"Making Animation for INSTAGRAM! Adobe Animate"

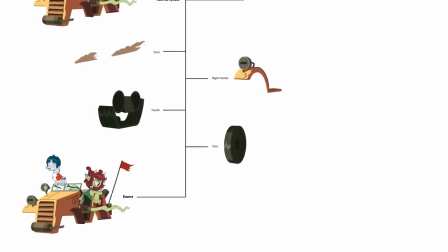All these symbols are 4 to 8 frames long. These will fit really nicely inside the 16 frame loop.
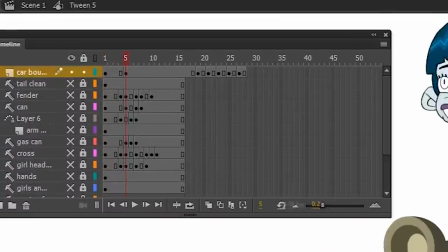Animating a symbol is easy. I press F6 on the timeline, which creates a new keyframe right on the playhead.
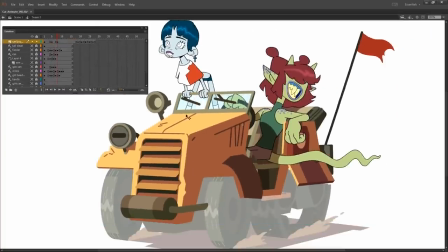Then I move the art just a little bit, and repeat creating new keyframes until I'm happy with the movement.
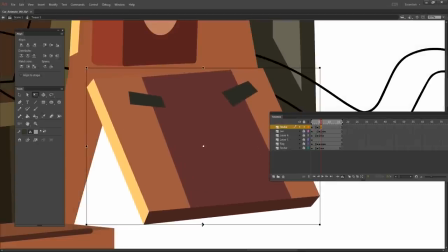Then I'm going to add secondary animation. That's animating all the stuff that reacts to the bouncing of the car.
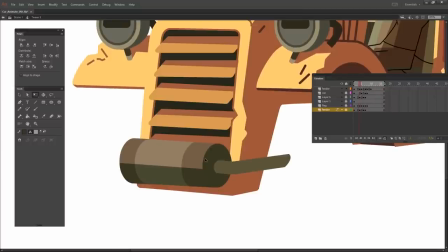I'm just going to offset them by one frame, that way they will sort of look like they're loosely attached. Looks good, all the parts are moving independently!
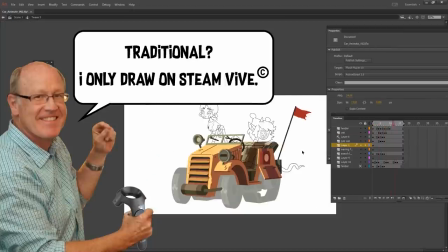And just a little bit of traditional animation left. I hand drew four frames of the hair moving, and then an eight frame tail loop.
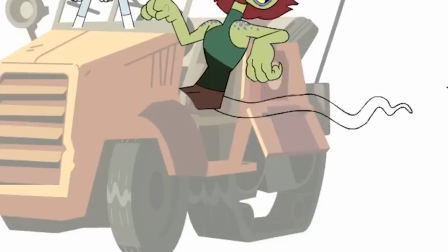This was pretty fun, it was sort of like a rope. Now I'll group the car into a symbol and just make the whole thing vibrate.
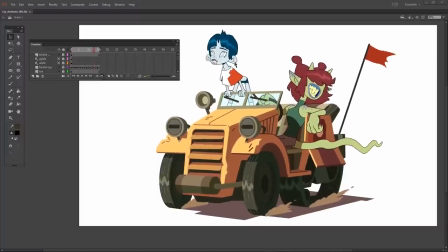Boom, now it's like really alive. Cool, how do we get this onto Instagram, Brent?
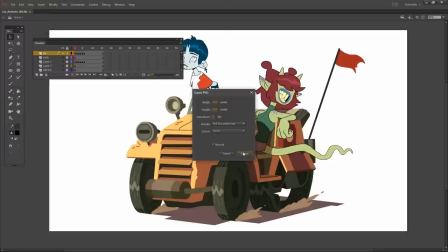Export the animation as a PNG sequence. Then import it into After Effects.
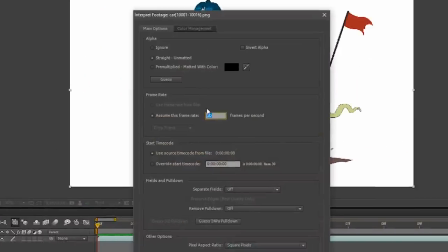This is important. Reinterpret the frame rate to 24 frames a second. Otherwise, it's going to play back too fast.
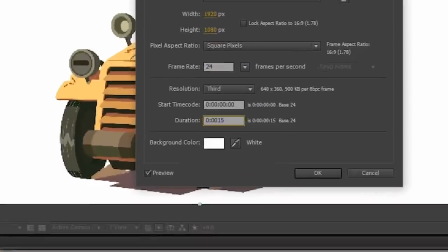Instagram won't take a short video, so I'm going to make a composition that's 15 seconds long and copy and paste our animation a few times.
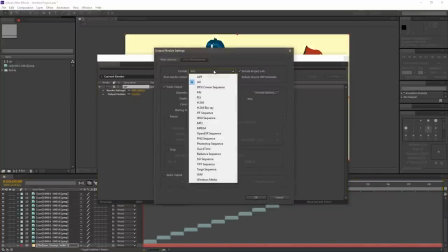To get it onto Instagram, I'm going to export it as an MP4 using these settings.
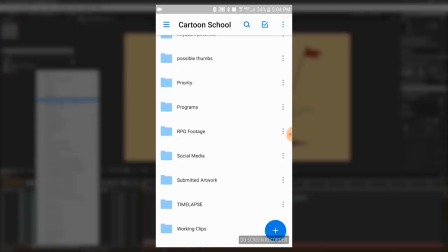I'll save it to my Dropbox and then I can find it on my phone with the Dropbox app. You can hit this export button here and then load it to your Instagram.
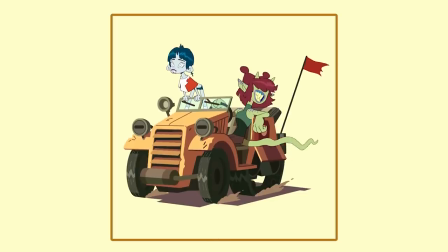Notice that I sized the artwork into a square. You never really put like a rectangle on Instagram, right? Yeah, everyone holds their phone vertical so having a wide picture just doesn't really work. Hell yeah.
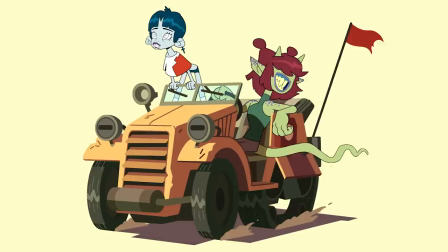We've posted on Instagram! That is going to get a thousand likes. Hey, can we transition away? Yes. Go for it. So why should I put my art on social media at all? When I was growing up, we didn't have great social media platforms like Vero, LinkedIn, or Google Plus. Yeah, I had to cut a tree down to make paper and print my portfolio. Nowadays, animation is accessible to anyone, including those who don't own a paper orchard. Yeah, one click and you can share your art with millions of people. Art overload! But you can use this to your advantage. Guda! Stance out! Social media is an economy of people's attention. You can attract more attention to your art by making your art animate. More attention, more potential art jobs for you. And more competition for me and Brent. Uh, I can't be teaching all these tricks on YouTube. Yeah, it's a tool that I use for like networking and stuff. Dude, I have student loans to pay off. The problem is when they learn this the market is gonna be flooded with anime gifs. I can't do this What have we done dude? We only have like 3,000 subscribers like it's not gonna be a big deal. We'll put it into that right now Yeah Listen Don't like don't comment. Don't subscribe. Don't hit the bell Don't send your art to bam dot redraw my art at gmail.com Just stop just stop right now. It's a bad email address. Uh, please like I need this come on, please I have so much debt I can't compete with 4,000 subscribers dude